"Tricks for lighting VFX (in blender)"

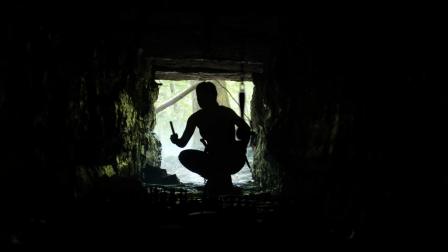This particular shot came with a whole bunch of challenges.
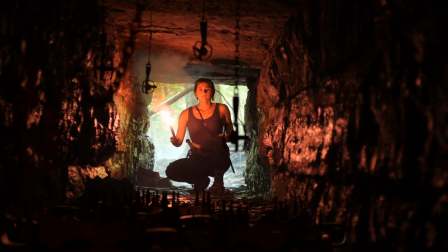We wanted it to look really dangerous and like she'd have to be super careful to not lose an arm in here or something. So in the writing phase, we decided, hey, bear traps. That would make it kind of difficult.
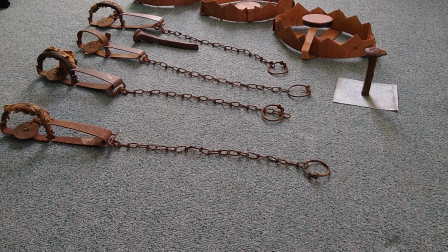We bought some small kind of foothold traps on eBay, and I ended up making some hot glue and cardboard models to kind of look like bigger bear traps that would be more dangerous.
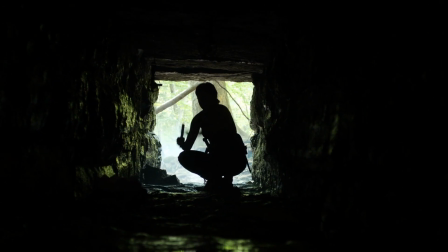And once we filmed the shot, it really didn't look that impressive or scary. You could barely even see them.
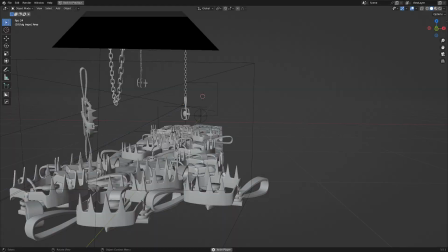So in the post-production phase, I turned to Blender to see if I could add some more sharp metal things to make it look a little bit more dangerous.
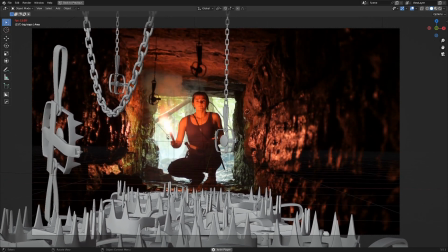Now modeling the bear traps and tracking them into the footage turned out to be fairly straightforward, but the big challenge was the lighting phase. Of course I wanted them to look photorealistic and not distractingly CG, and one of the biggest hurdles to getting something photorealistic looking is the lighting.
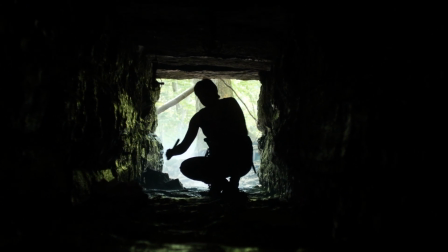And that's when this gets complicated. Firstly, the main source of light is kind of the light at the end of the tunnel,
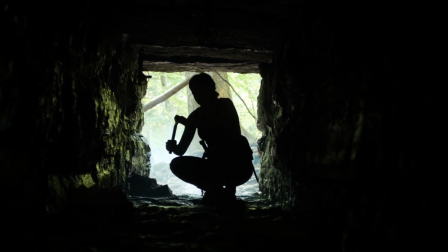and our actress here is casting some pretty dynamic moving shadows over where we'd want our CG traps to be.
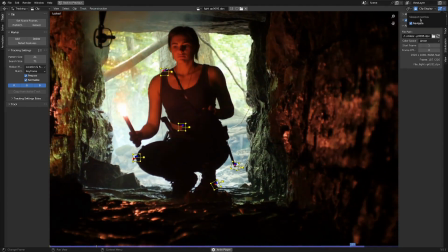So I found some pretty consistent spots that I could track on her, and once I tracked those, I went into the reconstruction tab and linked empties to tracks.
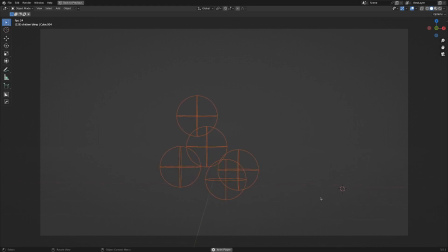That way, in the 3D viewport, I was able to parent some objects to those tracks and kind of get a dynamic shadow casting blob thing,
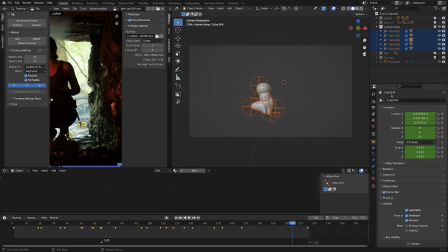which in the outliner panel, you can see, is called the chicken blimp.
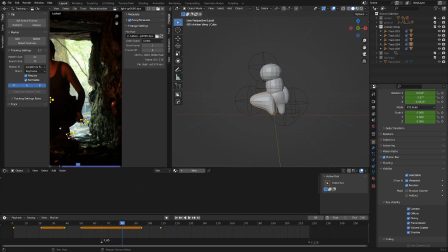For those objects, and the object properties, I've gone under ray visibility, and I've made sure camera is not checked. That way they're just casting shadows, but they're not actually showing up in the render.
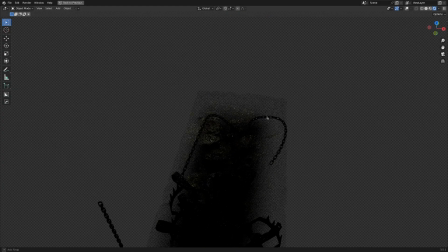And of course there's the actual light itself, which ended up being an emission plane, and that just gave everything a kind of nice green rim light.
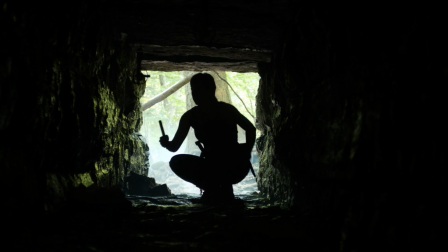Now you get another layer of complicatedness when the flare actually lights up,
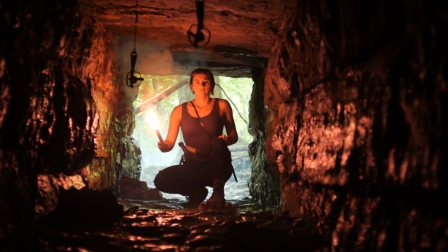because not only is the position of the light source changing, but the intensity is changing as well.
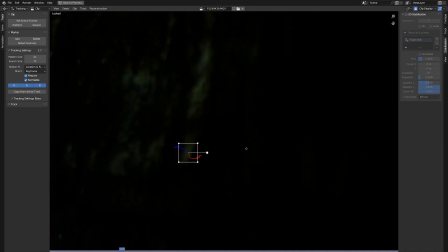I found a point in the scene where the light is hitting the wall,
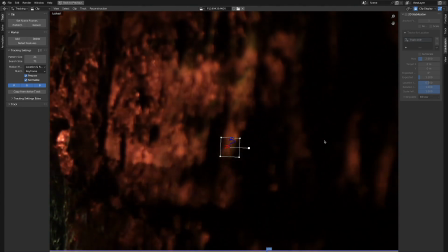and I figured that'd be kind of a good representation of how bright the flare is and how it flickers, so I tracked that point,
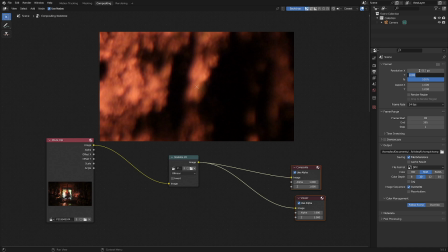and using Blender's 2D stabilization, I rendered that little area out as just a small 512 by 512 image sequence.
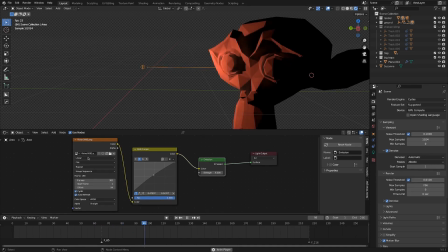Then it's a fairly simple matter of adjusting the nodes on an area lamp. I just took that image sequence, put it into a color ramp, into an emission, and I have the emission turned up to 6 at this point.
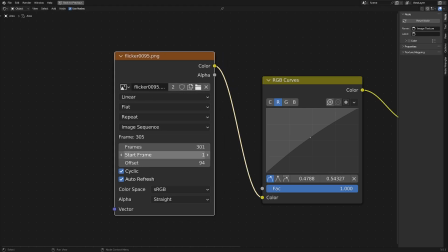Just make sure with your image sequence node that you have the frame set and auto refresh checked, and that usually does the trick.
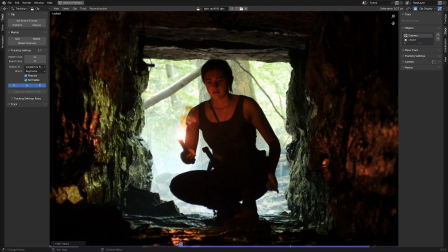Okay, so that solved the problem of figuring out the intensity. Then I just needed to make sure it was coming from the right direction.
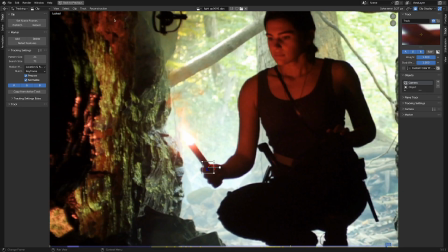And for that, I just tracked Lois's hand, and then once again went to reconstruction, link empty to track, and then I parented the area light to the track.
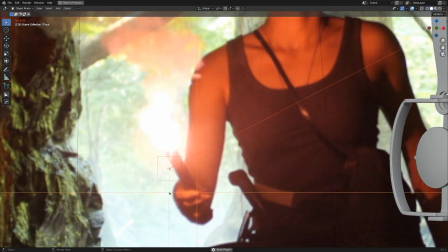And of course this took some trial and error,
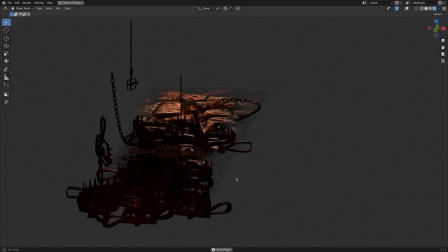but it gave a pretty good approximation of the intensity and directionality of the flare so that it could light the CG elements.
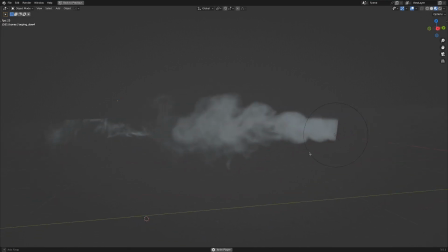Another trick that I keep coming back to is using these looping smoke assets.
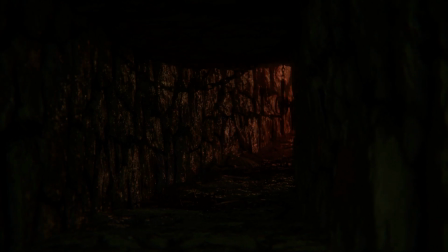And you can see in this shot I've used them kind of as some atmospheric add-ons to shape the light and add some more depth.
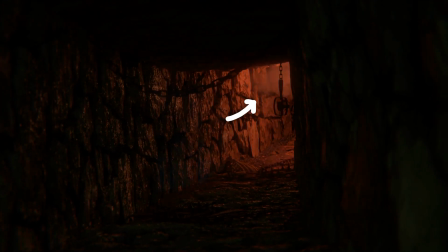And I just find them super handy. If you'd like to get your hands on some of these, there's a link in the description for those.
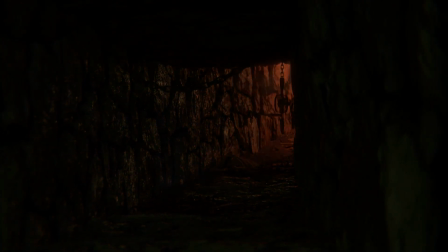Okay, thank you very much for watching. Cheers!